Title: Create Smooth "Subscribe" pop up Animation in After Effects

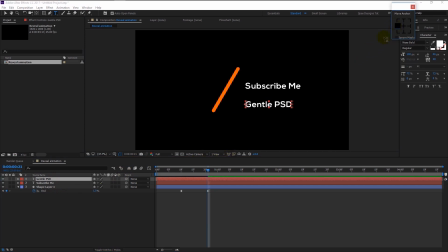We now have two text layers, change the anchor point to the left corner like this, and align it like this. Select the both layer and press P on your keyboard, it will bring us the position. Take the time indicator to the 18th frame like this.
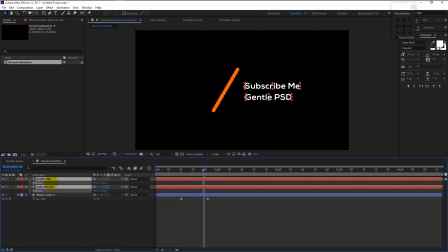Drag the text to the left side using the position like this. Align it to the center. Now keyframe the position of both text layer.
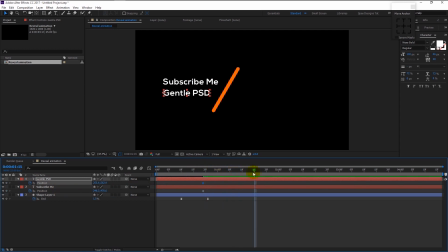Take the time indicator to 15 frame and drag the text to right side like this.
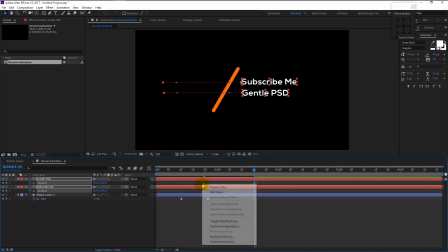Now highlight all the four keyframes and right-click on it. Go to Keyframe Assistant and select Easy Ease. Again, go to the graph editor and we will do the same method that we did to our shape layer.
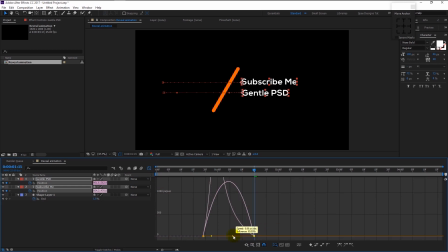Drag the right anchor to the left by holding shift like this. Go to the timeline and play it to see if it looks good.
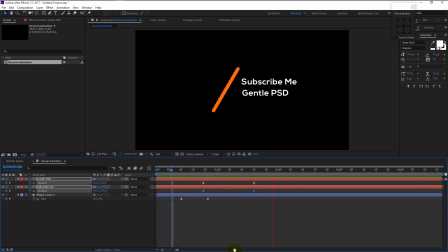Our animation looks good, but as you see it looks so clean and not making much of an impact. To make it look more dynamic, we need our second text, Gentle PSD, to arrive a little late after our first text, Subscribe Me.
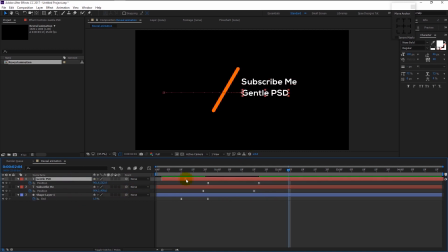For that, select the Gentle PSD layer and drag the layer to the right like this. If I play it,
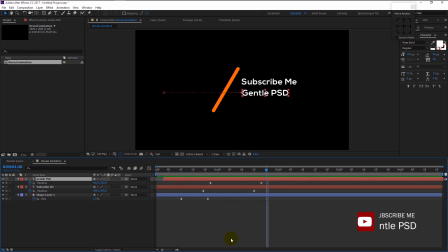as you see, our second text came a little later after our first text, making it looks more dynamic.
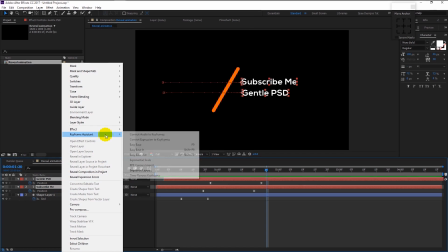Now select both the text layer, right click on it, and select Pre-compose.
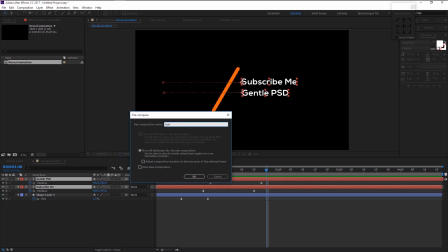I will name it as text, click OK. Now we grouped our text layers.
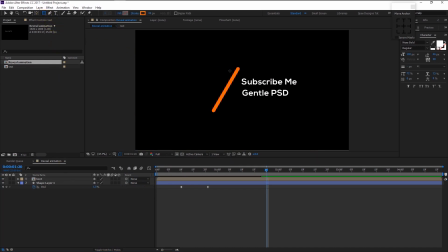Now take the rectangle tool, and make a shape like this.
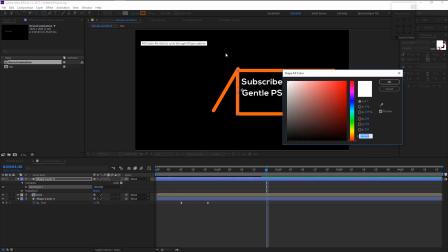We will use fill, and use any color you want, it doesn't matter.
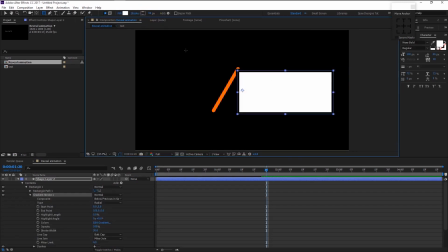This time we don't need any stroke, hold Alt and press the stroke to close it. Place the anchor point in the center. Rotate the shape using rotate tool, like this.
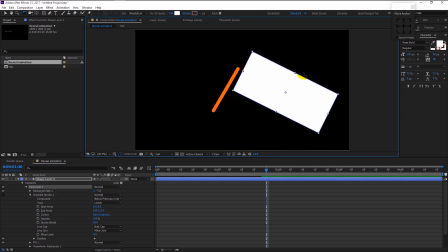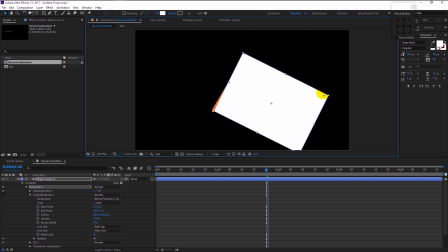Increase its size and place it like this. That looks good.
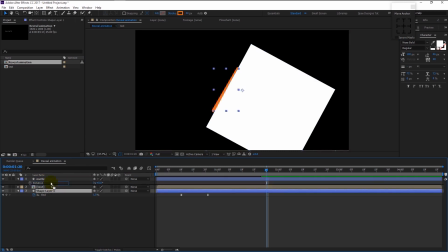I will name this shape layer as matte. Now place the shape layer above all the layer like this. Select the text layer and press this toggle icon. It will display us the matte option.
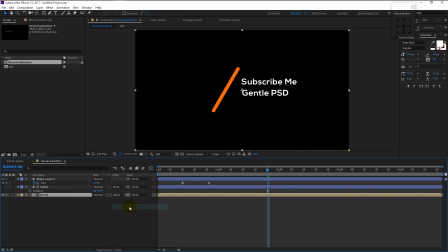Change the text matte to alpha matte. What it does is that our text will now only be visible on our shape matte layer. Let's play it. That looks really good.
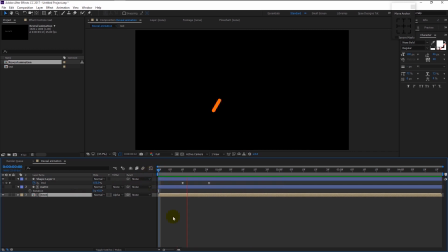Now adjust the text using position and align it to the center.